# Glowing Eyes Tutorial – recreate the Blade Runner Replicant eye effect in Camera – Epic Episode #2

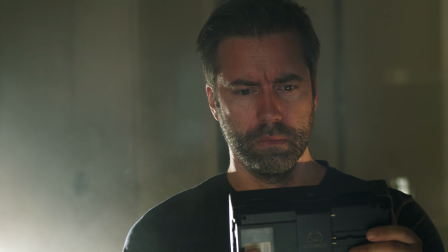8:17 Again, you can use your monitor on the leash to make sure that you're in the exact same right position and your retina's reflecting.
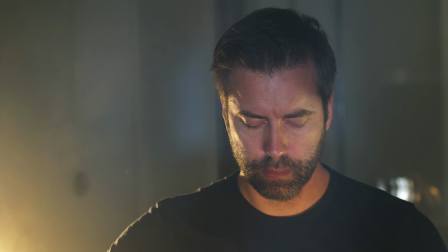8:25 So I changed a little bit about the whole temperature of the light to make it a bit more golden and a projection in the face,
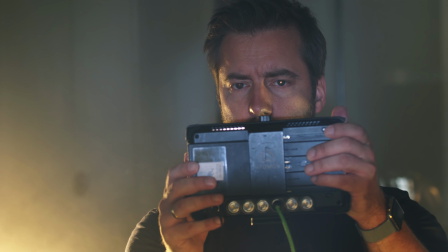8:33 which reminds me a bit of Tyrell's office. And again, check, right?
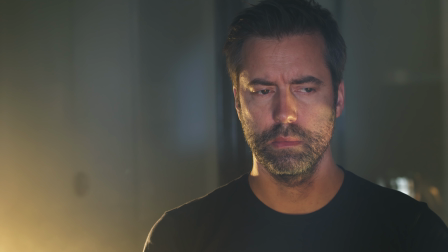8:38 You can see exactly where the effect works and where it doesn't, where you walk out of it and where you walk into it.
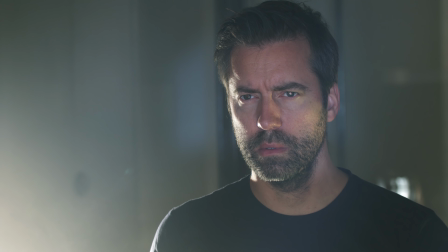8:47 When you're happy with your lighting, it's time to shoot, and I'm going to do so with Cinema DNG, which gives me the ultimate possibility to grade.
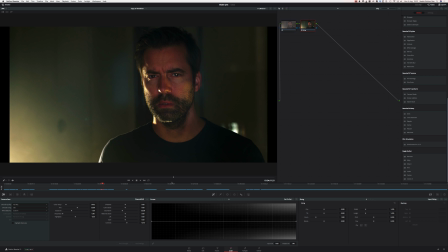8:56 And we're going to do so in Resolve and throw in a couple of effects, a couple of LUTs,
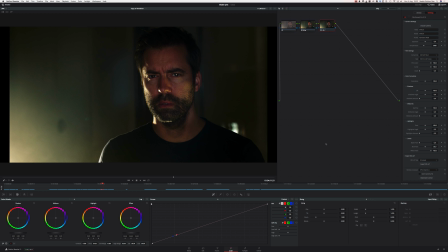9:01 and make it nice and contrasty and black, like a noir deserves.
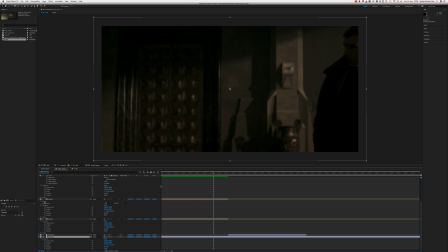9:06 After we done that, we export it, and I took a screen from the original Blade Runner. This is Tyrell's office, and I'm just going to throw that in After Effects on the timeline.
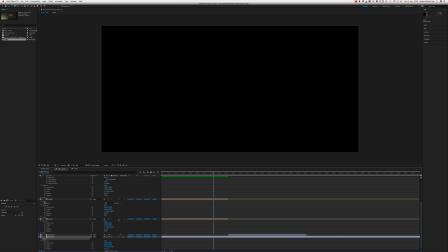9:16 And now I'm gonna put my footage on top of that.
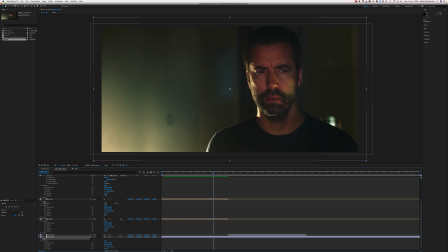9:21 And we didn't shoot green screen or anything, and we actually want to see the atmosphere that I shot.
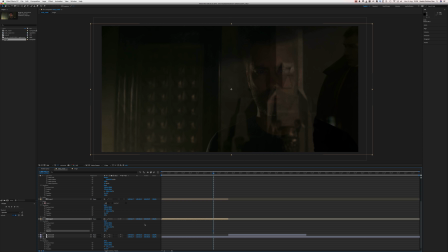9:27 So I'm just gonna use different settings in transparency to just create an overlay
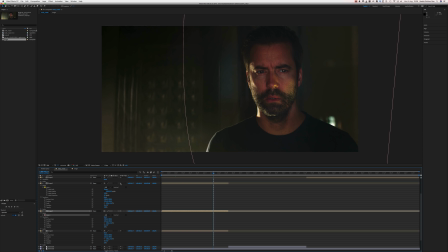9:35 effect that is good enough for a production like this, which is just a trial. As you can see here, I think that works quite well. And here you're going to see the final mix, and I think it's quite convincing.
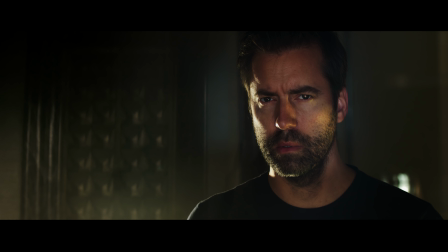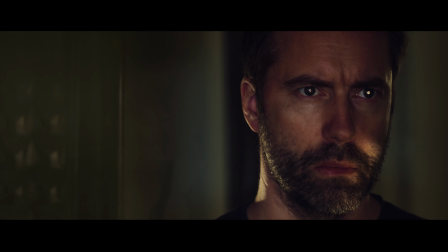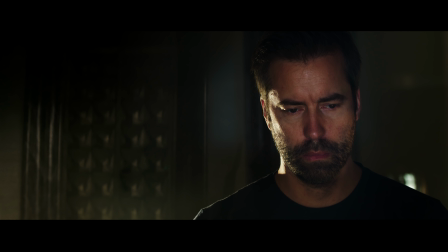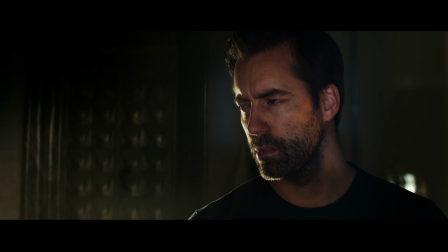So I hope you found that useful. If you have any question or need some further advice, want to benefit from our experience doing this, you can always give me the question in the comments. And if you like this, please like it and subscribe. I always appreciate any support from you guys. And if you don't subscribe, I'm gonna get very, very angry. I'm just kidding. See you around next time. Bye.